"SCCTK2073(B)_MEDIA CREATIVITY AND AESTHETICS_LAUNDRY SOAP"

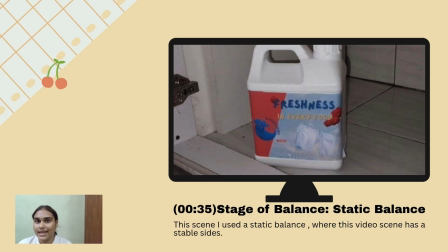4:05 So static balance was used to create a sense of stability and order, reflecting the cleanliness and also reliability suggested by the product itself. So by placing the detergent container centrally with balanced visual weight, nothing distracts the eye.
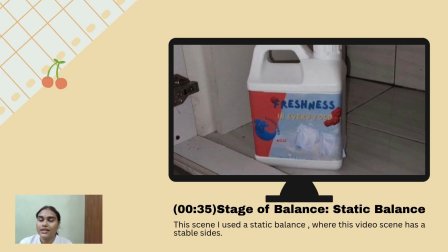4:21 So everyone's focus is like stays on the product, and it's also suitable for the product presentation.
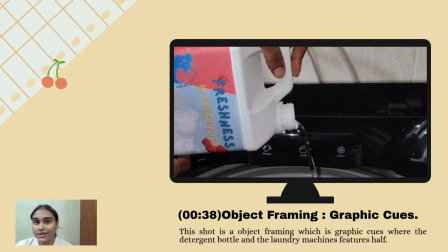4:29 This scene shows the washing part, which the laundry soap bottle features half and the washing features half. So even it is features half, people can easily identify that it is the laundry soap bottle and also the washing machine.
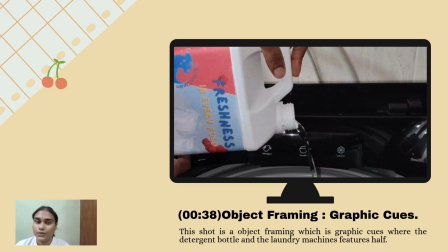4:43 This is primarily because the shot contains enough graphic cues, which is graphic vectors, to provide a psychological closure in off-screen space.
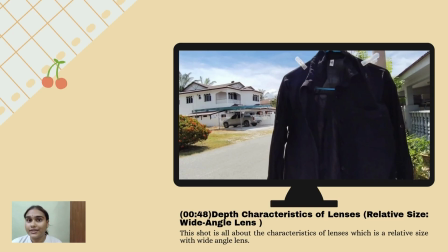4:54 For this scene, I use the depth characteristic of lenses from chapter 6. It's a subtopic. From this shot, I use a wide angle lens. The wide angle lens makes the object close to the camera look relatively large, and this just a short distance further away. On the z-axis look relatively small, which means in the shot,
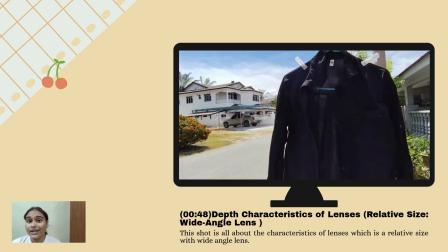5:13 the object close to the camera is the clothes that's hanging to dry, and the object is far away is the housing area, because in the shot, the main object that is clearly have to show is the clothes that's hanging, because in this scene, the clothes is the main character.
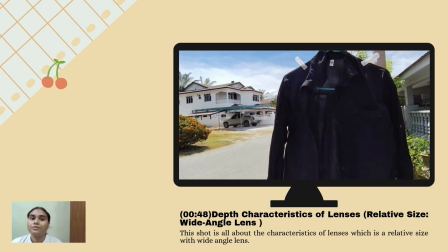5:30 So the relative size is an important distance cue.
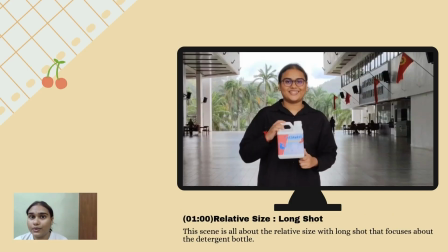5:35 For this scene, I use a relative size, which is a long shot from chapter 6. For this shot, the main object is the laundry soap bottle. In this shot, the smaller object appears like within the screen. So the laundry soap bottle further away, it seems like people can see it far away. So this is called a long shot framing.
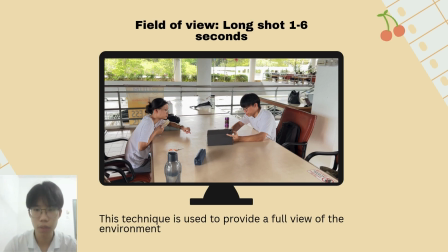5:59 Good morning to lecturer. Now I'm going to present video 3 from chapter 7. The first technique is long shot. It appears from 1 to 6 seconds in the videos, and this technique is used to provide a full view of the environments.
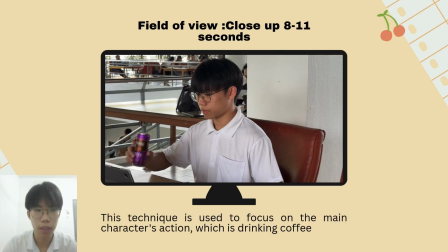6:12 The second technique is a close shot. This appears from 8 to 11 seconds, and this technique is used to focus on the main character actions, which is drinking the coffee.
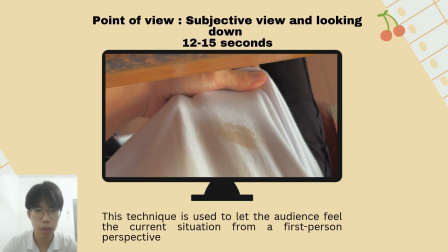6:22 Next, the third technique is subjective view plus with the looking down. It appears from 12 to 15 seconds, and this technique is used to let the audience feel the current situations from a first-person perspective.
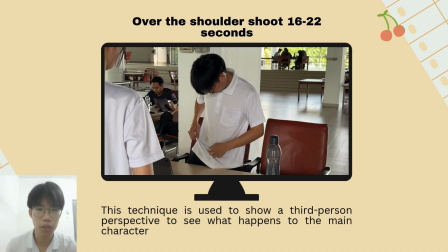6:36 And the next technique is over-the-shoulder shot. It appears from 16 to 22 seconds in the video, and this technique is used to show a third-person perspective to see what happened to the main character.
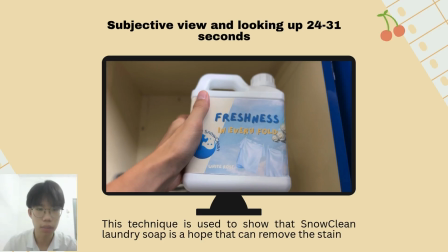6:51 And the next technique is the subjective views combined with looking up angle. It appears from 24 to 31 seconds, and this technique is used to show that the snow clean laundry soaps is a hob that can remove the stench.
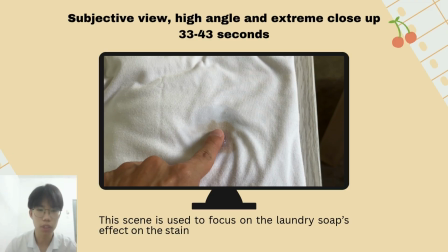7:10 And the next technique is combinations of subjective views and high angles, and also the extreme close-up. It appears from 33 to 43 seconds, and this screen is used to focus on the laundry soap's effects on the stench.
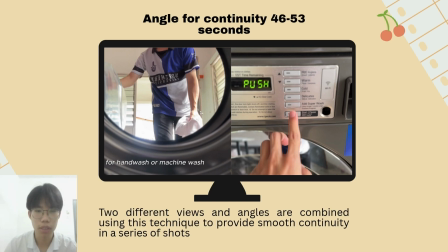7:27 And the last technique is angle for continuity. It appears from 46 to 53 seconds in the videos. The two different view and angle are combined using techniques to provide a smooth continuity in a series of shots. And lastly, the inductive visual approach is used to create this video.
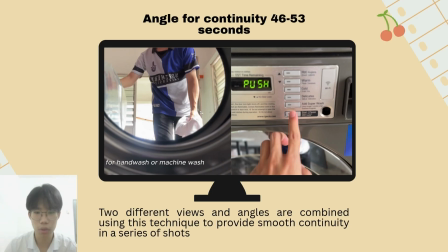7:47 The story starts from problems and slowly leads to solutions and product recommendations, which is a snow clean laundry soap.
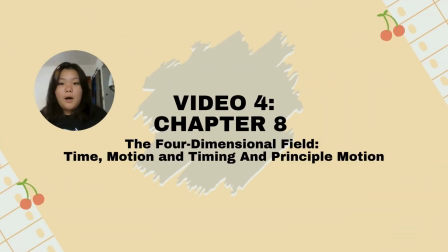7:54 That's all from me. Thank you. Now I will present about the chapter 8. There is the four-dimensional field. Before going to the video, let me tell what is the four-dimensional field.